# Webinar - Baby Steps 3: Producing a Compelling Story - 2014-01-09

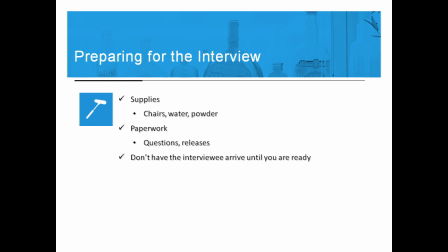(20:32)
Translucent powder is your best friend for interviews. Your job as a producer, professional or not, is to make your subject look good. And if they are shiny and sweaty, they're not going to look good. So you've got to get in there, get over the embarrassment of kind of getting in someone's personal space who you might not know very well. You've just got to do it. You've got to get in there, get that powder on them.
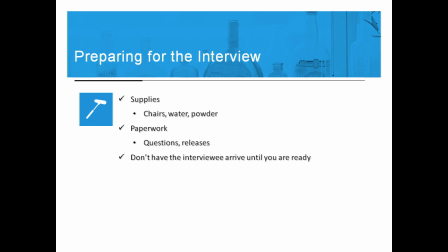(20:53)
Especially, and this is terrible, but if men are lacking the hair that they might have once had, you especially need to get in there and powder that up. Okay, I mentioned these other things already.
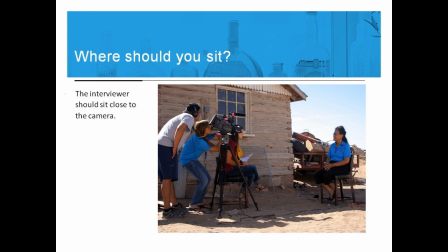(21:09)
Where should you sit? This is important. I think we've all seen videos where the subject is looking way off screen and it's like, where is that person? Why are they looking all the way to the left? It's because their interviewer wasn't sitting close enough to the camera. Go ahead and sit right down next to the camera, and you should be able to just turn your head and kiss the camera.
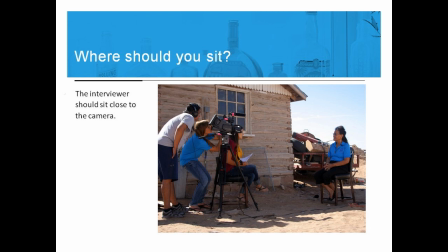(21:27)
You've got to be that close in order to get the eye line right.
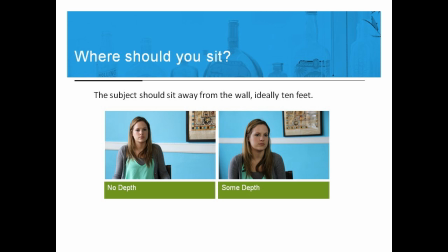(21:31)
Your subject needs to be away from the wall, and this is where having a larger room is going to help you a lot. Go ahead and pull them ideally 10 feet away from the wall behind them. These photos were actually picked in our offices and we didn't get,
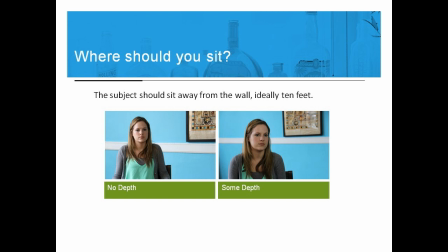(21:47)
this is one of our interns, we didn't get her far enough away from the wall to really get good depth. But you can see that there's some depth in here.
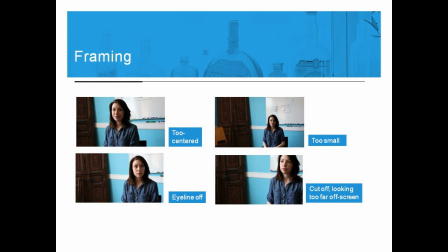(21:58)
Framing is important. Here's a whole series of examples of poor framing, too centered, eye line off to a weird side, too small. Don't cut people's heads off. You can do that later in post-production if you want to cut their head off.
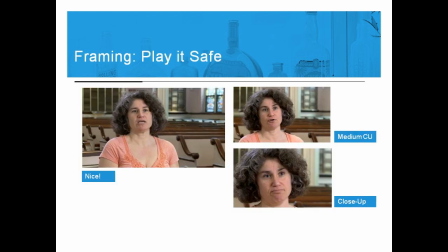(22:13)
A great frame, let's look at one of these, is this one on the left. You can see I wrote, nice. This is actually a rabbi that we shot in New York last summer. And you can see there's a lot of nice depth behind her. We shot her in the synagogue so the location reflects a little bit about who she is, but it's not overwhelming.
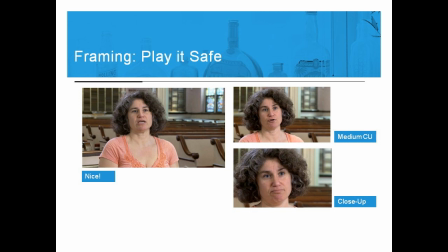(22:33)
We also left about an egg's worth of space on top of her head. You can picture a little egg sitting right there. And I like to do that. It really bothers me when someone is cut off right on the top of their head. You can always in the digital world very easily push in during the edit to make the frame smaller.
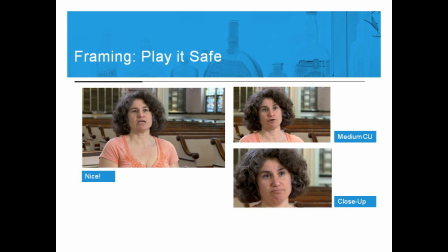(22:52)
But of course you can't go ahead and pull it out if you shoot very tight. So if you see in the lower right-hand side, This is what we call a close-up shot. It's from the top of the head to the chin. If you shoot like this, you'll never be able to get a wider shot. So go ahead and play it safe. Frame the nice medium close-up.
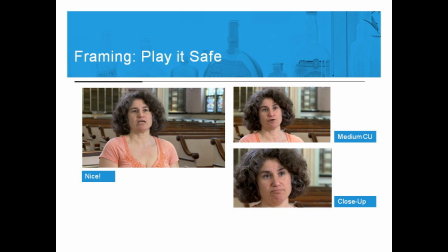(23:10)
And then in the edit room, you can kind of choose to push in at various emotional moments. Again, these tips are for non-professional camera people. Professional camera people do change the frame, but they are very adept with their camera and manage to control it well.
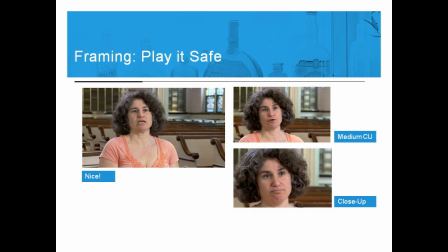(23:26)
If you have that skill level, go for it. If you don't, stay safe.
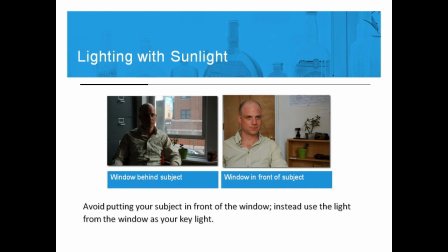(23:34)
A lot of times people have difficulty with lighting, and there are other TechSoup webinars that look more deeply into three-point lighting. And I know Allie will probably share those with you, or the TechSoup team later on. I do want to say one thing though, is try to avoid one overhead light that will cast deep shadows.
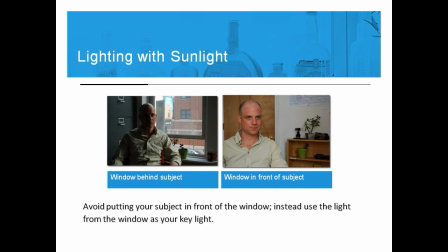(23:53)
Use multiple lights, or even better, try to use diffuse sunlight as your lighting source. Always be sure that subject is not sitting in front of the light, excuse me, with the light behind them, because you can see here is what happens when the window is behind the subject.
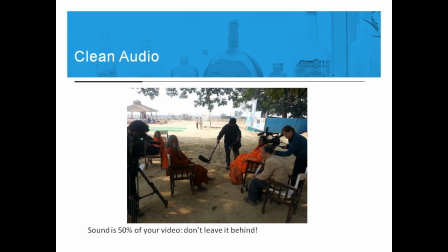(24:11)
Audio. Man, audio is so important. It's amazing, but people will not watch a video with bad audio and beautiful pictures for the most part. but they will watch a video with great audio and fairly poor picture quality.
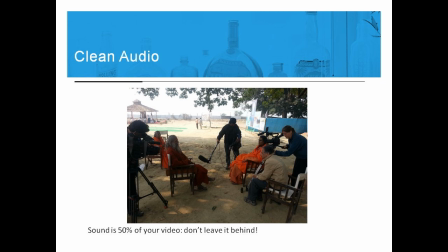(24:26)
Audio is something very deeply psychological. It touches us deeply and we need to hear it clearly. So don't leave it behind. It really is 50% of your video, or even 60% you could say.